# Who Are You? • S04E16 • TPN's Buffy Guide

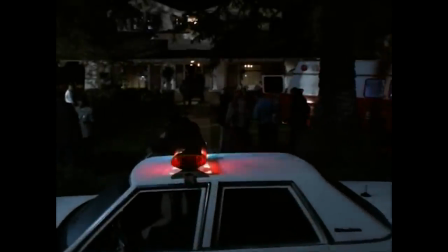0:14 The episode picks up right on the tale of the previous, with Buffified Faith being wheeled away on a stretcher.
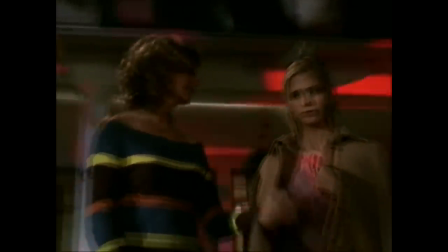0:19 As Buffy and Faith is wheeled away, Faith and Buffy takes Joyce's hand as if to indicate, "You lost.
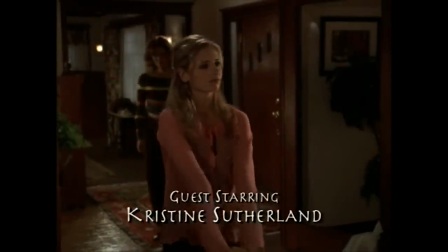0:24 Here's how badly." After she is wheeled away, Joyce and Faith go back inside, and Sarah Michelle Gellar begins putting on a clinic of Eliza Dushku's mannerisms as Faith.
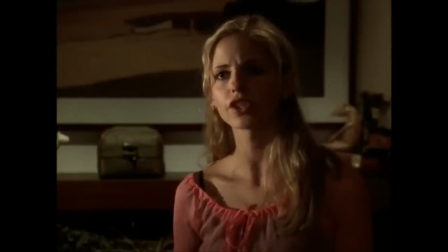0:33 Her physicality here is really wonderful, a completely distinct performance from her Buffy.
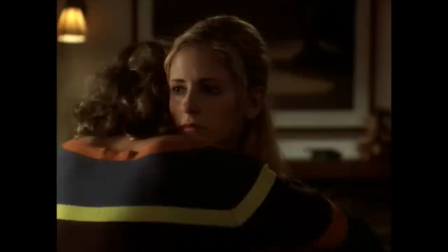0:37 Joyce attempts to hug Faith, and Faith obviously doesn't know what to do with the gesture, pulling away.
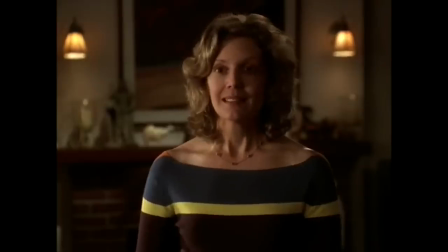0:42 When she does, Joyce utters a painful little sorry, as though she just misread the moment, and then...
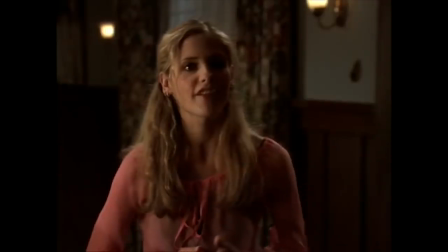0:47 "I've missed you. 'Cause I haven't visited, right? I knew it."
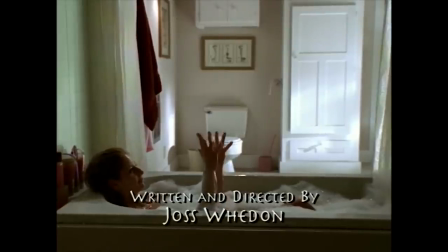0:52 Faith then takes a bath, as though she wanted the opportunity to consider the shape and dimensions of this new body she's inhabiting.
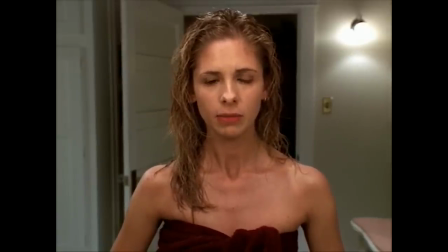0:57 This is followed by an iconic scene of her staring at Buffy's face in the mirror, trying on different expressions and gestures.
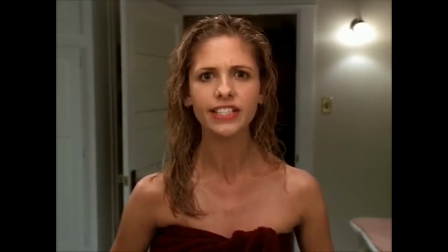1:03 This is a standard scene in the Freaky Friday trope, but the addition of Beck's foreboding score in the background and the knowledge of the woman who is actually underneath
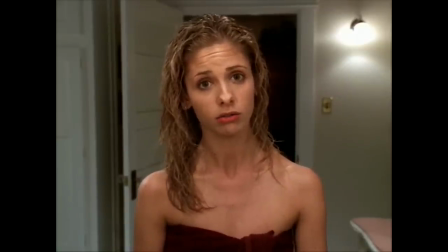1:11 makes it all incredibly tense as Faith wields Buffy's morality as parody.
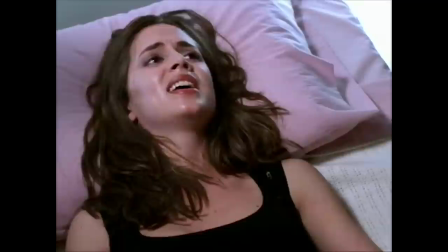1:16 "You can't do that. It's wrong. I'll kick your ass."
And somewhere in town, Buffy is fighting to get home and is sedated by the cops.
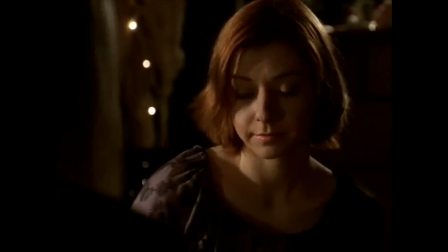1:23 Willow is wondering where she is, and Tara gives us a pained line.
"Well, you should be safe.
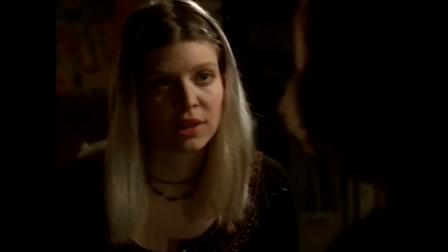1:28 Nobody knows you're here. I mean, they don't even know I exist, right?
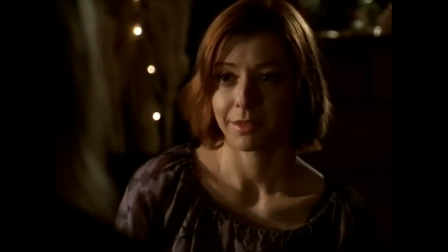1:33 I just kinda like having something that's just, you know, mine." "I am, you know. What? Yours?"
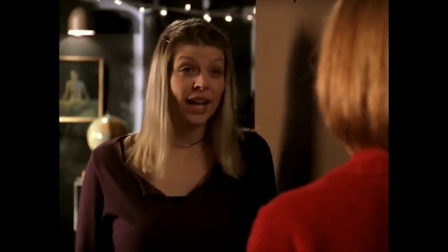1:50 In the last episode of The Guide, I decided I was going to break the subtext bell.
"I had so much fun the other night with spells."
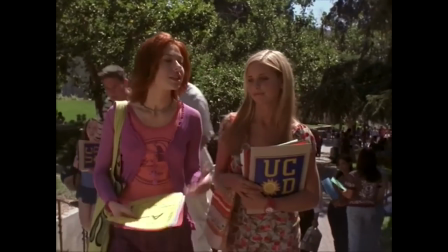1:58 When I first watched the series, it took me quite a while to understand what was going on between Tara and Willow,
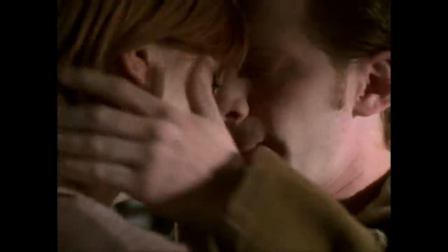2:03 and I think partially it's because Oz's departure was one of the most emotionally engrossing episodes in the entire season.
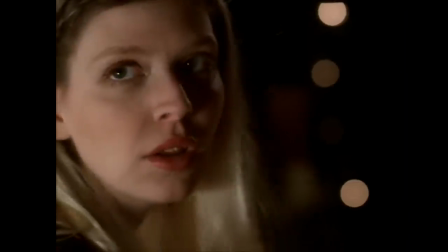2:09 Call me thick, but it wasn't until this moment where I absolutely understood what was going on.
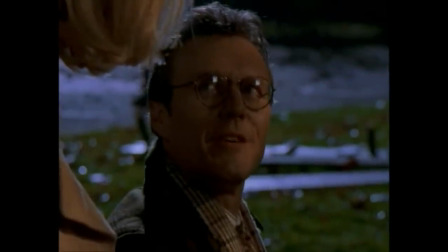2:14 "I believe the subtext here is rapidly becoming... text."
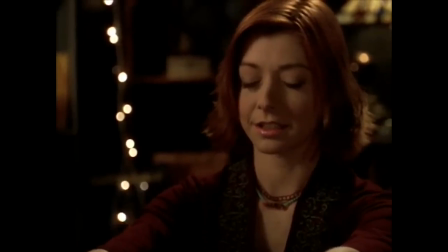2:19 Tara and Willow have been falling in love. Whedon has said in interviews that the magic was a way of substituting for actual physical intimacy between the two of them,
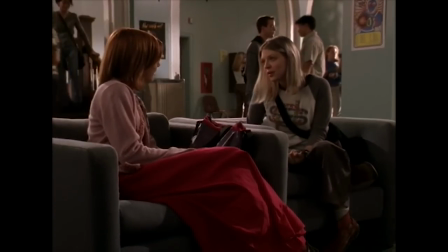2:26 something they had to do because the network Buffy was on at the time openly told them that they didn't want any kissing between the two of them on television.
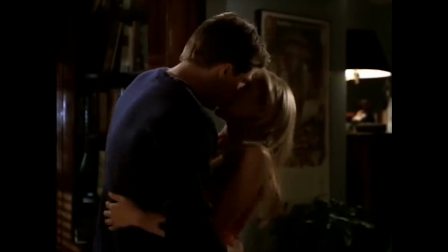2:33 Of course, it was completely unfair, especially in a season that has featured Buffy having sexual relationships with two different men.
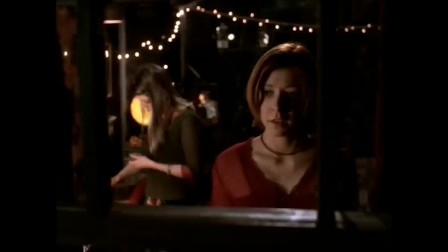2:39 But an odd byproduct is that the spell Willow and Tara cast later in the episode ends up being one of the most insanely erotic things to ever appear in the series.
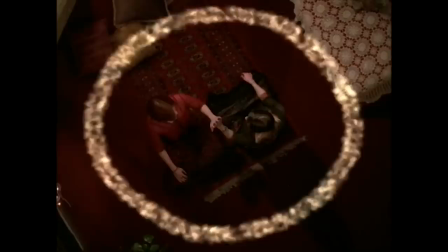2:47 The banging spell culminates in the two of them falling on their backs, dripping perspiration and orgasming, while literally a giant O rises above them.
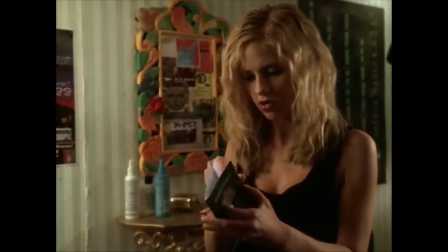2:57 Faith, looking to leave town with Buffy's passport, orders a plane ticket using Joyce's credit card.
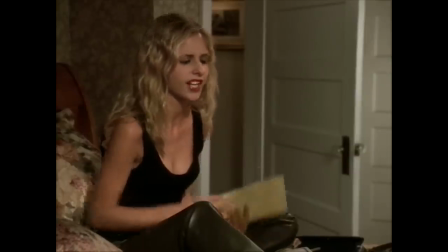3:02 The flight is for the next day, and having some time to kill before her flight, Faith decides to toy with the Scoobies as Buffy.
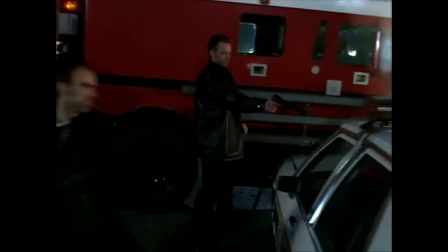3:07 The Watchers Council nabs Buffy and Faith's body and attempts to leave the country with her.
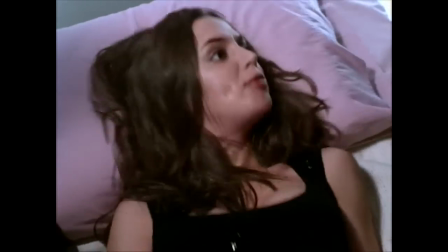3:11 I realize we had to have Buffy in some jeopardy in order to give the Faith shenanigans their due, but boy is this B-plot the only thing about the episode that drags for me.
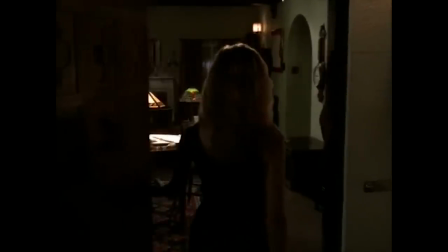3:19 When Faith joins the Scoobies at Giles's, we get a tracking shot of her walking through the door that feels very deliberate to me.
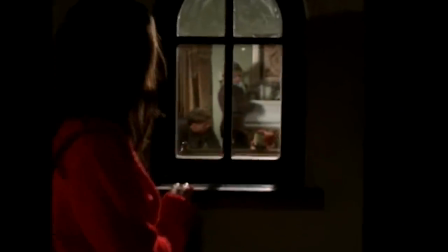3:25 In the previous episode, Faith stares through the window at the life she couldn't have because she didn't have an invitation.
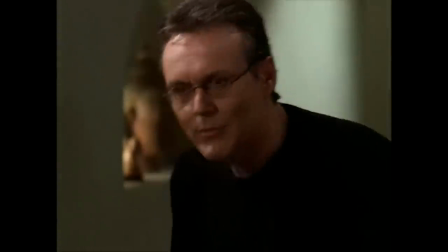3:31 But Buffy does. Giles explains that Faith has been taken to England by the Watchers Council for rehabilitation, which Faith finds amusing, and Willow weighs in.
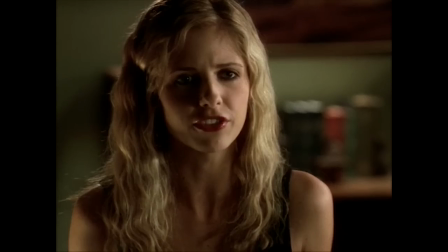3:38 "I forgot how much you don't like Faith."
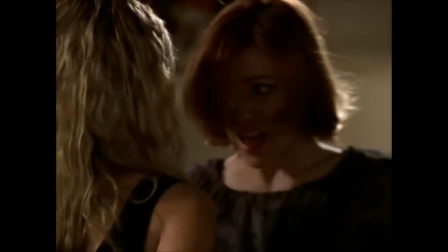3:44 Faith's psychotic fantasies played out on screen are especially horrifying when played out as Buffy.
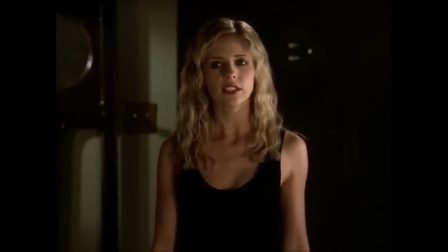3:50 Faith promises to go out hunting for Adam, cut to the bronze, where upon dancing, she runs into...
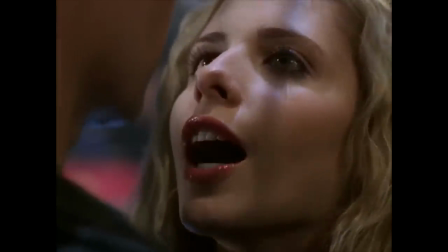3:55 "Oh, you."
Faith realizes who Spike is and, well...
"I could ride you at a gallop until your legs buckled and your eyes rolled up.
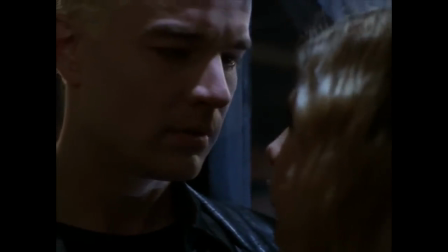4:03 I've got muscles you've never even dreamed of.
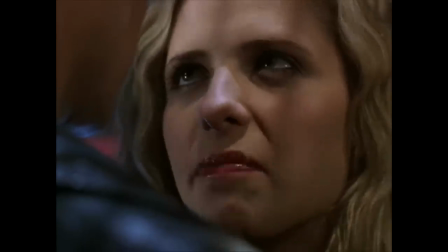4:06 I could squeeze you until you popped like warm champagne and you beg me to hurt you just a little bit more."
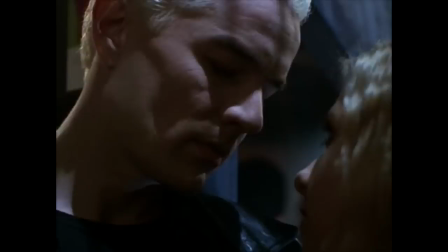4:12 I wonder if a very important development in Spike's character was seeded by this moment.
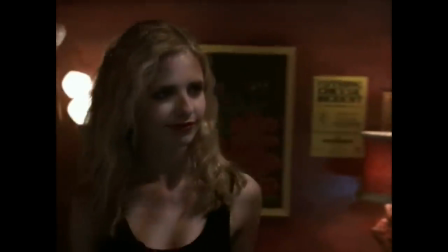4:19 "I get this chip out.